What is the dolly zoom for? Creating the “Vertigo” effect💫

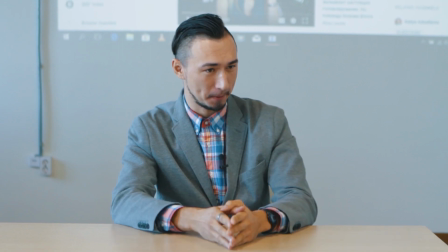0:02 Now we have to find an epic topic for the next episode. We need something new, exciting and eye-catching.
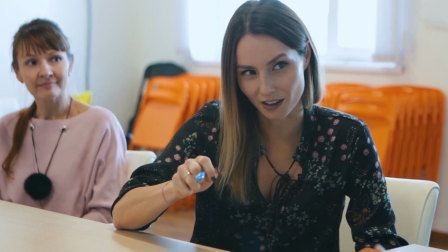0:08 Any ideas? A video about a dog. Boring. Or DIY.
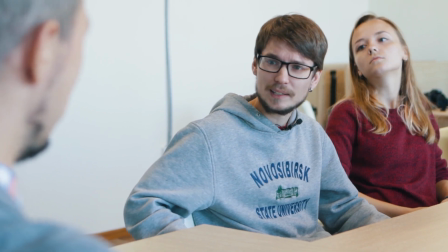0:14 We have one. How about a wrestling video? Well, no.
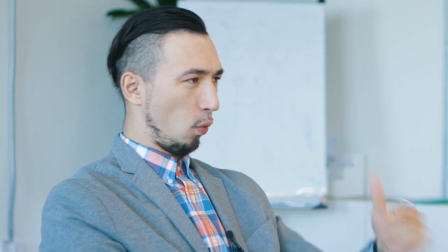0:19 Maybe unboxing? What? No, we don't need that here. Maybe reactions?
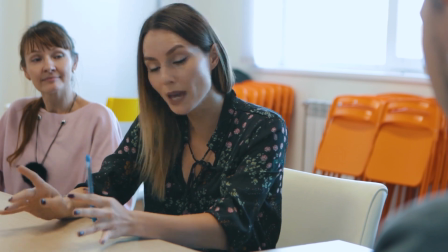0:24 Come on. Maybe we could create a tutorial about the dolly zoom.
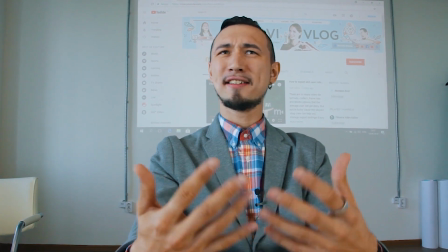0:31 What the heck is this mumbo jumbo?
Hello there! Welcome back to the Movavi vlog. Daria here. Something tells me that no one is impressed these days with terms like tilt shift, time-lapse or slow motion. But I'll try to explain a new term. Dolly zoom. Have you heard this term? No? Okay, let me explain it. This effect actually has several different names. The dolly zoom, the zolly, the trombone shot, the vertigo effect, and the Hitchcock effect.
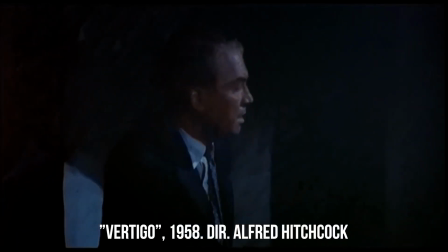1:03 The last two names on the list are there because Alfred Hitchcock was the first to use this effect in 1958 in his movie Vertigo. Then this effect got to other directors' taste and settled down in the cinematography repertoire. Some people started calling this effect the dolly zoom because the camera operator has to use a dolly and a zoom lens to achieve it.
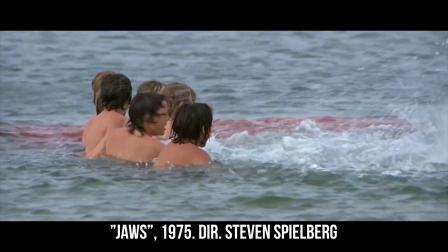1:25 Usually, the dolly zoom is used to emphasize a character's emotional state, especially isolation.
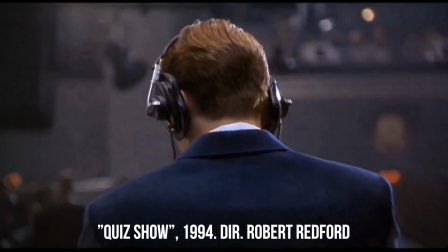1:30 The effect is achieved by zooming out with a zoom lens, while the camera moves toward the object,
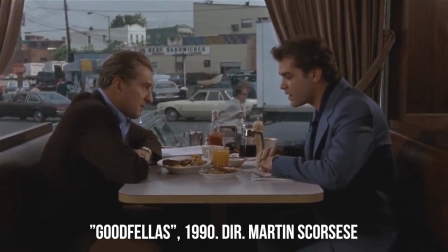1:36 or conversely, by zooming in, while the camera dolly moves away from the object.
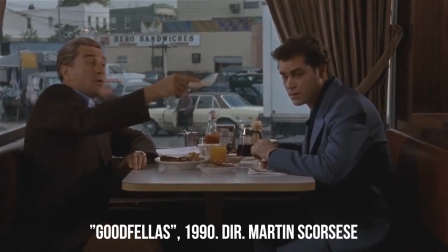1:40 So it seems like the background is about to envelop the object, or a dream is inexorably vanishing.
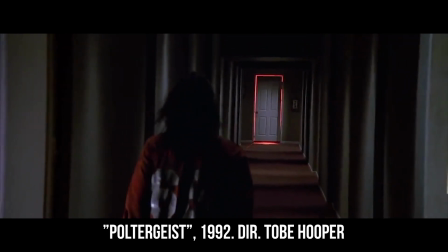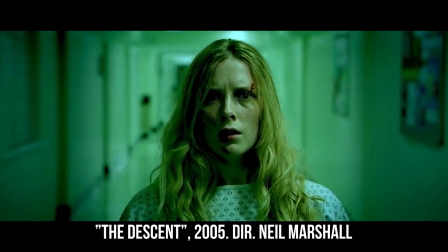1:52 The dolly zoom comes into its own when the main object in the center of the frame and the perspective behind the object are in plain sight.
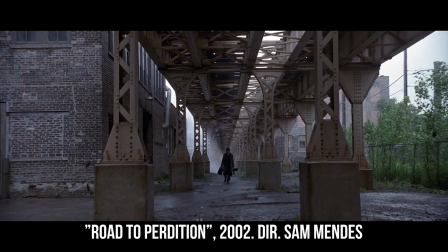2:00 Long passages, the spaces under bridges, and alleyways are perfect locations in which to create this effect.
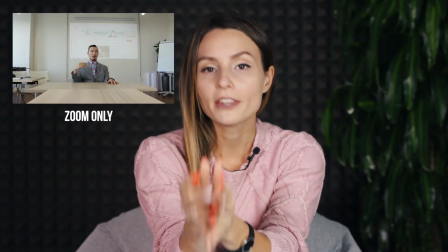2:08 How does the dolly zoom work? By changing the focal length or zooming, the object size and the viewer's perception of the background are altered.
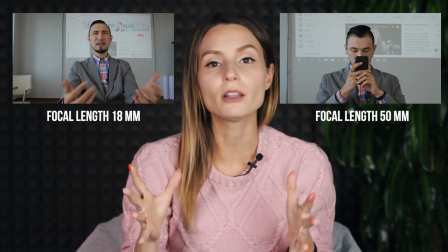2:16 Long focal lengths make the background look closer. Compare these two.
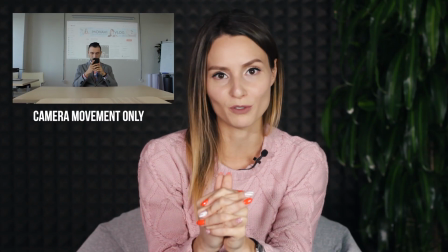2:25 In addition to the zooming, the camera also moves, causing additional alterations in perspective. That's how the combo of two distortions form a composite image. And that's what you need to do to create the dolly zoom effect. Any camera with a smooth zooming option can be used. This option is built into most of today's digital cameras and amateur video cameras. We are using a Canon 60D with an 18 to 135 mm zoom lens. Even if you only have a phone for filming, don't worry, I'll show you a little life hack. Then you need something that'll help your camera move smoothly along the optical axis of the lens. In other words, to move backward or forward. In cinematography, a special cart or rails are normally used. A slider is a cheaper option. We use this little one. And now it's time to zoom.
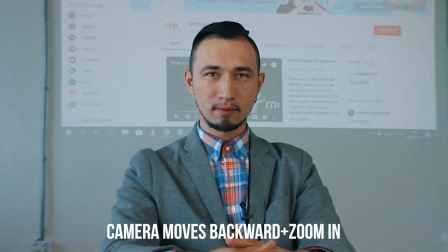3:14 If your camera moves backward, you must zoom in on the picture. Conversely, if the camera moves forward, zoom out.
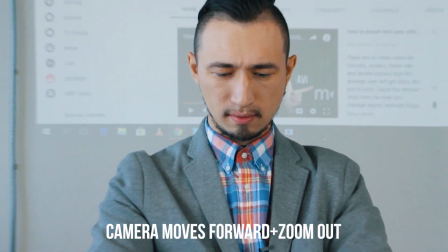3:22 Pay attention to the position of the focused object. It needs to remain at the same size, right in the center of the frame. And last but not least, try to keep the lens focused on the main object.
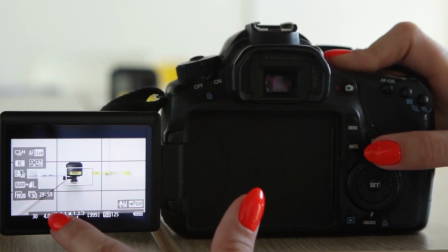3:33 If your camera's manual settings are available, set a smaller diaphragm parameter to keep the lens focused on the main object. If your autofocus works well, you can use it. Here is how you can create a dolly zoom effect with your phone.
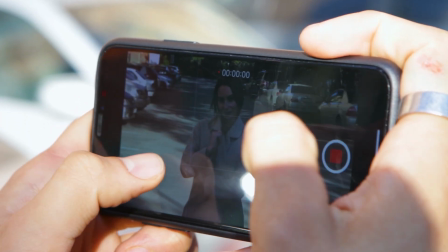3:46 Take your phone, sit on a skateboard, and ask your friend to take you for a ride. Your task is to sit still and smoothly zoom the picture using your fingers.
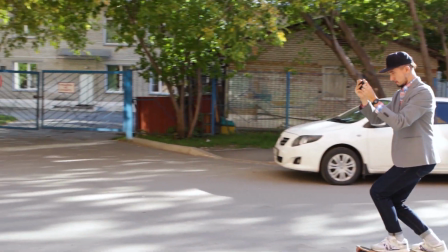3:55 It's not much harder than holding chopsticks. And here's the result. Does it seem too complicated? Don't worry, I promised you a life hack and I always keep my promises.